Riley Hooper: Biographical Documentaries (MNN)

I'm not going to tell you how to tell stories because there's no one formula, but I just want to give you some tools to help you find unique storytelling devices to help you amplify the story and the message that you're trying to convey. The client was interested in Vivian's decision to start swimming, and I was definitely interested in that too.
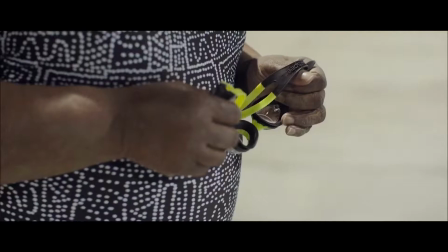0:29 I wanted to know how do you start swimming when you're blind and you're afraid of water.
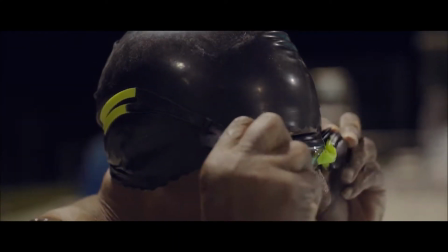0:33 So after a pre-interview, I was particularly interested in this story that Vivian told me about her first time in the pool.
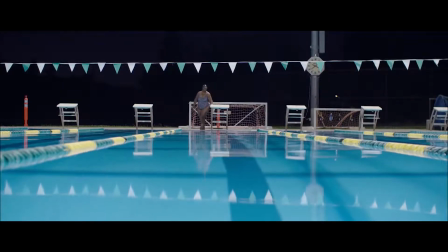0:40 In the interview, I made sure to ask Vivian to really help me paint the scene. So I asked her questions like, how did it feel?
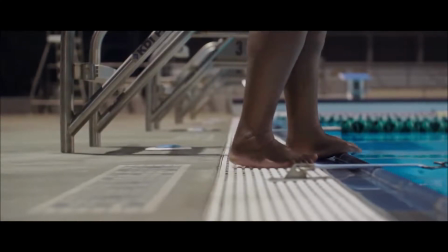0:47 What did you hear? What did you say to yourself in your head? She's blind, but for another subject, you could say, what did you see? This is another piece that I made for the New Yorker. Her names are Bill and Matt.
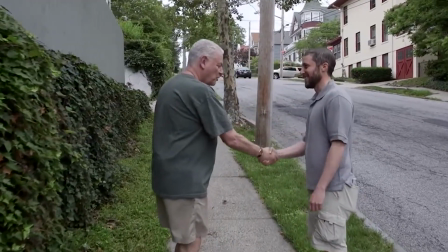1:02 This is the first time they ever met and they are each walking every block in New York City. They aren't doing it together, they just had the same crazy idea.
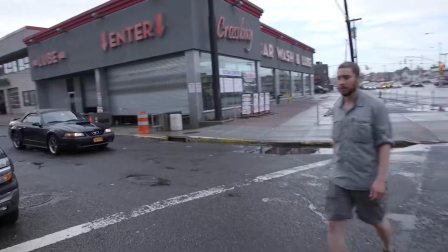1:11 Walking is the best way to see a city. Walking a place is kind of your own way of paying respect to it.
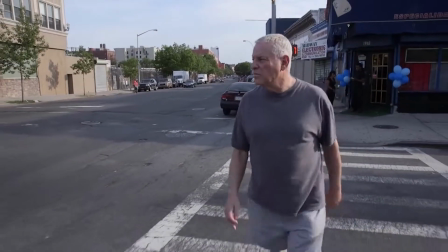1:19 Every single part of your body is being used, your legs, your heart, your lungs, your eyes.
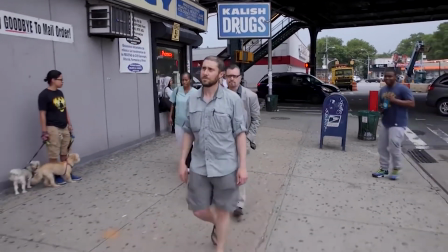1:25 If it's hot, you're hot. If it's cold, you're cold. If it's rainy, you get wet.
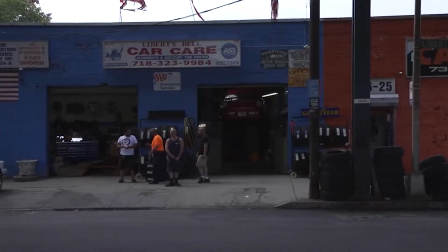1:30 30 miles a week 120 miles a month maybe 15 to
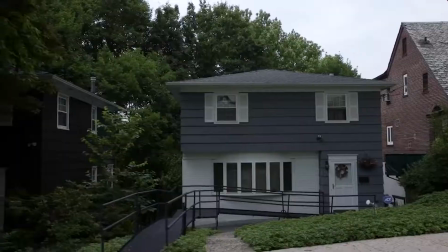1:35 20 miles each day the whole city 6163 miles
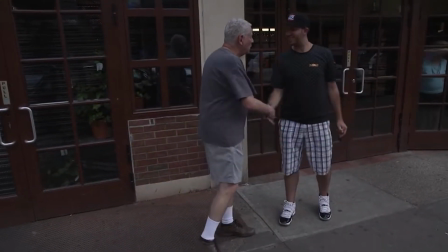1:40 you know what I did I walked every block in New York City I'm walking every block in the five boroughs I was interested in why they walk like why do this crazy thing but
also how they walk because when I was doing pre-interviews with them I realized that they each have really different different reasons why they walk and how they go about doing it,
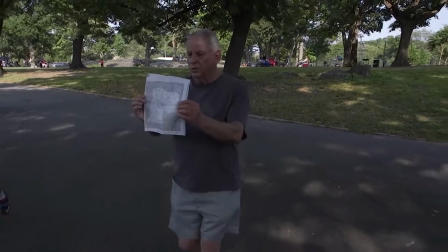2:00 how they go about mapping it.
This is a map that I use that has every
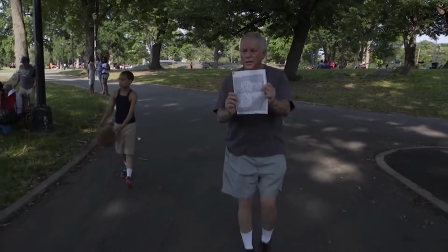2:05 street enumerated here so that I know where I'm going at all times.
We did three walks, one with Bill, one with Matt, and one of them together, and it was the first time that they had ever met. And to kind of give you a behind-the-scenes photo, the way we did this was that, This is my DP,
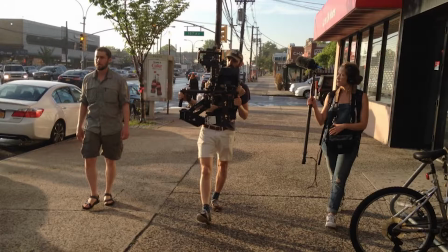2:25 Eric, and he had a Ronin attached to a Steadicam, and so he was walking forward and shooting behind his shoulder. The device supports the focus because they're walking, and it's about walking, and you get to see what they see. Our next subject is the world's oldest mime.
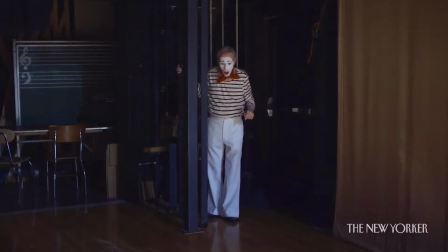2:47 This was my question in thinking about, like, if you're a mime, you're devoting your life to essentially a lost art, and that was really interesting to me. This element of silence and the art of non-verbal communication, we realized that's really what sets miming apart from all other art forms.
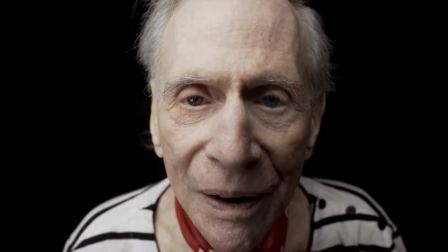3:06 The silence is what makes it what we call... mime.
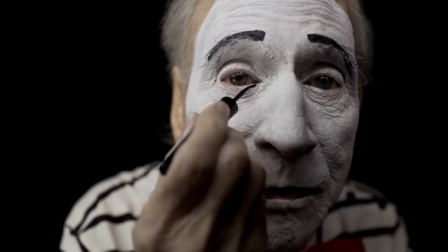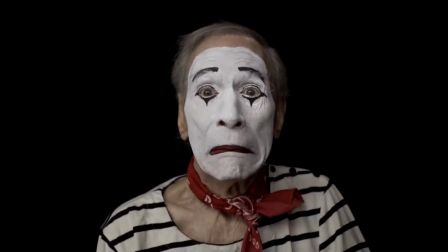3:18 Hands, face, and body.
We made the decision to do an audio-only interview because we didn't ever want to see the mime speak on screen.
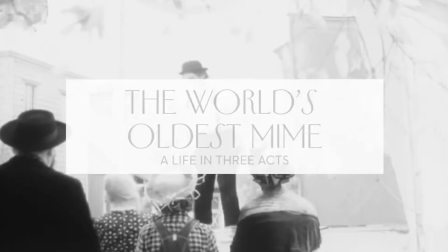3:28 It made sense to tell his life story through a three-act structure, which fits into, like, the theatrical, performative aspect of his personality and his craft. So that's one device that we used.
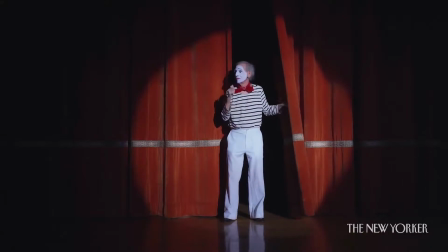3:40 And then the other device was performative reenactments. The devices actually utilize the art of silent communication.
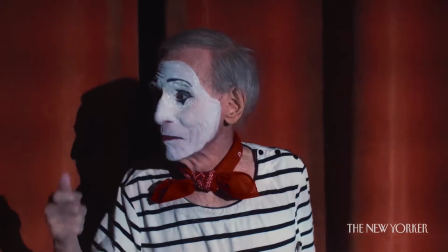3:48 You know, he's actually miming, so it's showing his art form. And it plays into the theatrical, performative part of his art.
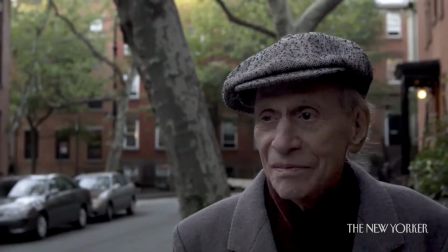3:57 There's a silent communication. Hey, look at us.
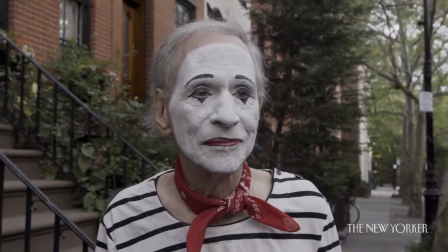4:02 We got here this far. Good luck.